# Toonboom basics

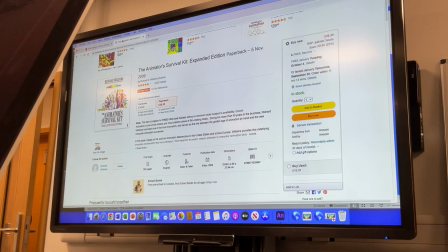[4:13]
It's about this thick. It's a huge tome. It's £25 right now.
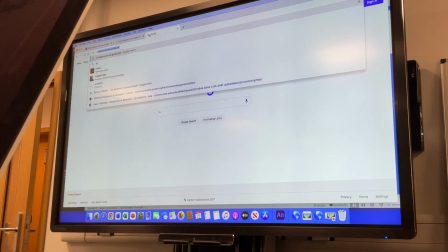[4:17]
And I, of course, cannot condone for you to type in Animator's Survival Kit PDF.
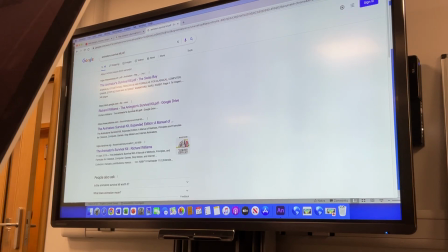[4:25]
Pirate this book at all, even though it is so clearly available on the internet. Don't do that. Please spend your money. Please buy this book. Don't Google search for free version online.
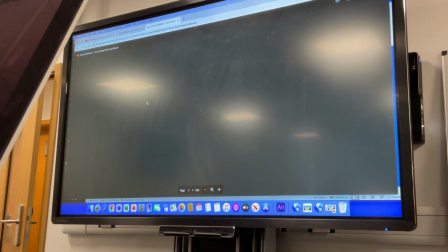[4:34]
But if you did click on it, it would just happen to come up so very easily with all 300 pages just there for you to scroll through and have a read through.
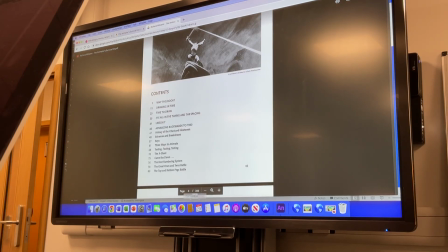[4:43]
So easy. But again, don't do that. Do that.
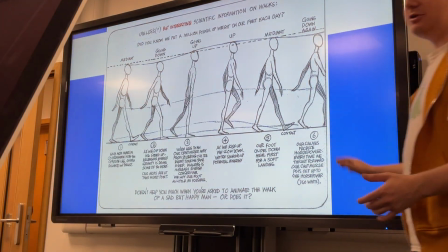[4:50]
So that's where a lot of the diagrams that we're going to be using today comes from. This book is old.
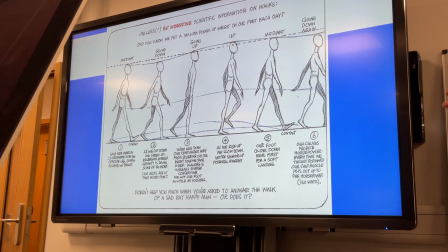[4:55]
It's very old, and that's because things don't change all that much when it comes to the basics of this. People are still walking the same way, we're still trying to animate walks the same way. So even though the advice in this book talks about classically trained paper flipping animators, it's all incredibly relevant to digital animators and to 3D animators.
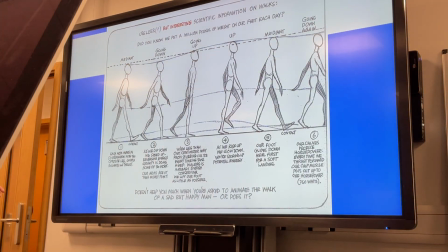[5:14]
The laws of motion still exist the same. So a basic breakdown of this chart is these are the 1, 2, 3, 4, 5,
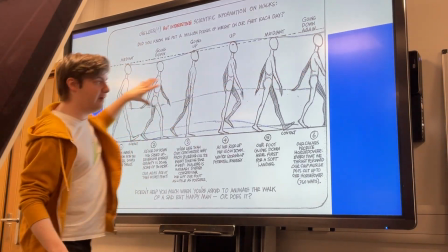[5:23]
technically 6, but 5 key poses of a walk.
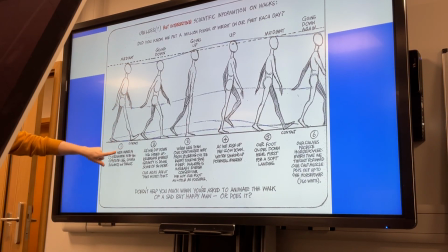[5:26]
You have what is called the mediant pose, or the contact pose, where a person is stood right in the middle, feet equally spaced apart. This is the moment at which the foot makes contact with the ground. In the next pose, the weight then shifts, so all the weight is being moved onto that second leg, and the back leg begins to come up.
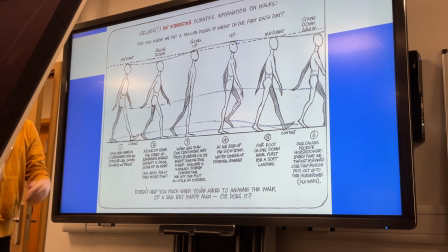[5:45]
Before then, what is called the going up pose. This is when the head is at the highest. This is not at the highest, sorry, that's the up pose.
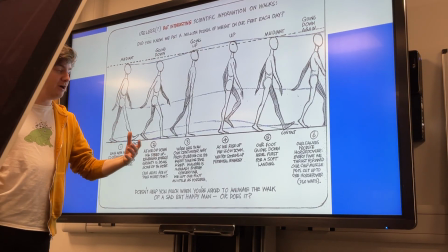[5:54]
This is the going up pose where your momentum is being shifted up before the up pose where that person is
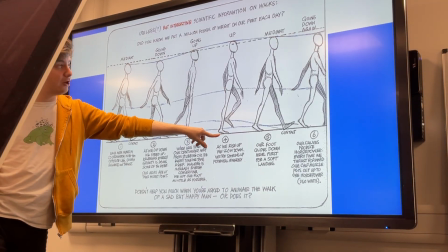[6:00]
on their tiptoes as the next foot is coming across before going back to the contact pose again.
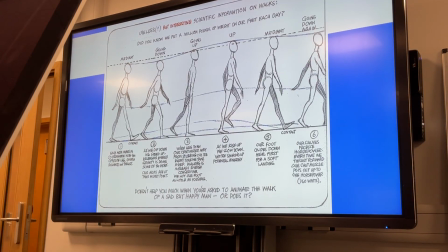[6:05]
So it's just 1, 2, 3, 4, 5. You see, it's just one continuous motion going up and down. Inside this feet movement here, where this foot, the weight shifts onto it,
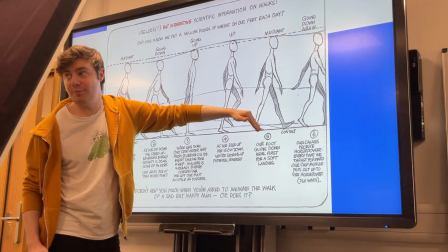[6:21]
and then it tips up before becoming the back foot of this contact pose, is the head movement.
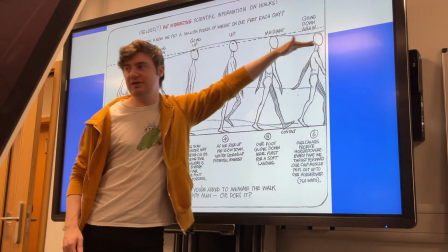[6:27]
You see the way the head bobs up and down on the walk, like that there.
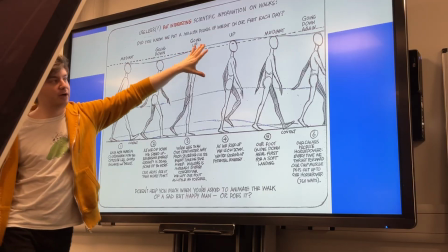[6:31]
Because of the action of the foot, the entire body is shifted up and down, giving this walk its character.
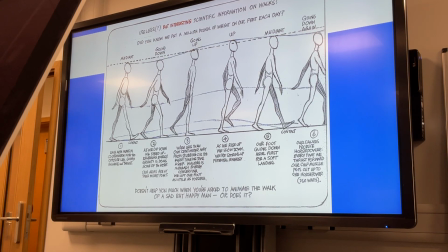[6:38]
If you look at the way people walk in real life, it's very rare for someone to just glide along perfectly with their head maintaining the exact same level.
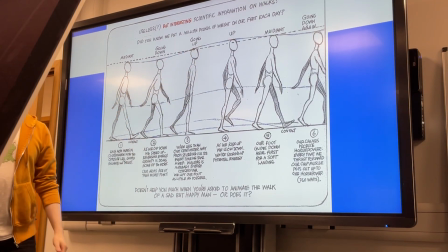[6:47]
It's not as exaggerated as this for sure, but there is always going to be that slight bob up and down, and that's what gives you walk the motion.
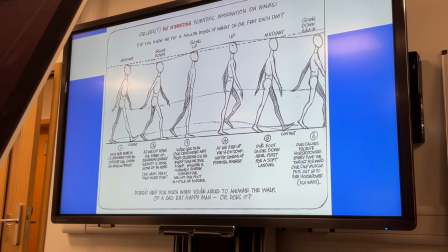[6:54]
If you see someone, there's a wall coming up to just below my neck here, and I was walking along, you could tell I was walking because the top of my head would be bobbing up and down.
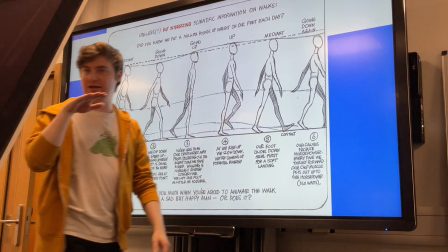[7:03]
If I was on one of those like hoverboard things or on roller skates and I was just going perfectly along still, you'd be able to tell I wasn't walking because there was no bobbing up and down.
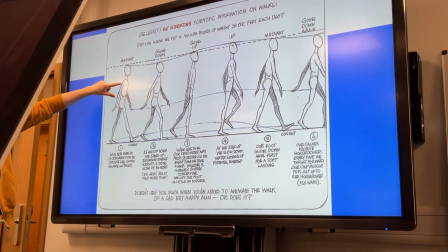[7:12]
Also key to note in this diagram is the way that the shoulder rolls forward.
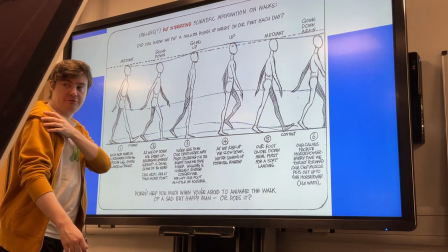[7:17]
You see how it's starting at the back pose and it's moving forward, so the body is rotating in 3D shape as it goes around.
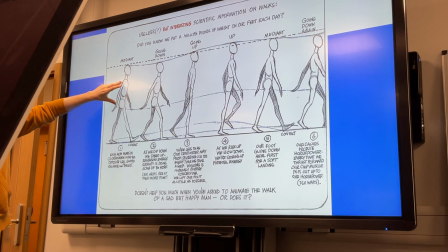[7:25]
In a normal walk cycle as well, the position of the arms and the legs are flipped.
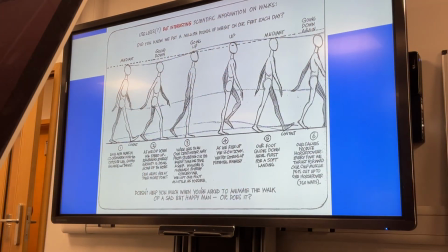[7:30]
So you don't tend to see people walking around like this, where the arms and the legs are on the same side. You tend to see people walking with the opposite arm going forward to the leg.
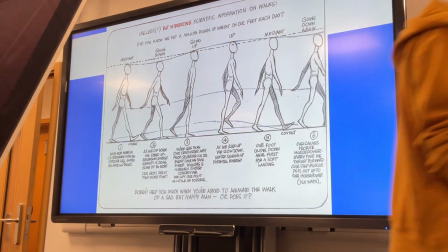[7:38]
Just keeps the balance natural, keeps it going through.
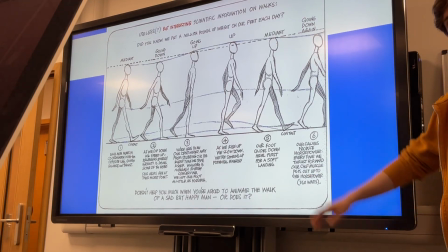[7:43]
This chart has all the key poses of a walk on. It does not have every single frame that you'll be drawing for a walk. These are the key notes to hit, if you like, in making a walk.
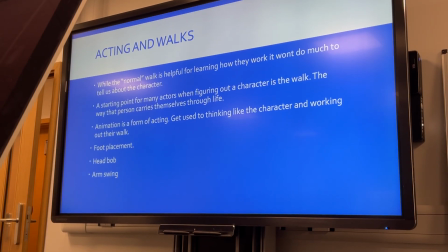[7:56]
So, when it comes to acting and walk, while this normal walk is very helpful for learning how they physically work, how the physics is interacting, how the body is interacting, it won't do much to tell us about character. Someone who walks like that isn't going to be very appealing to the audience. We're not going to learn anything about them from the way they walk.
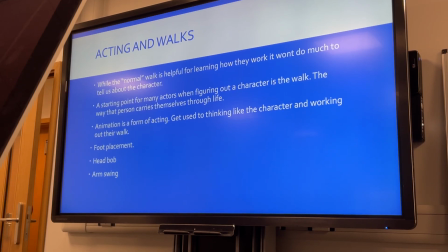[8:13]
They're just going to be walking normally, which will be very boring to look at.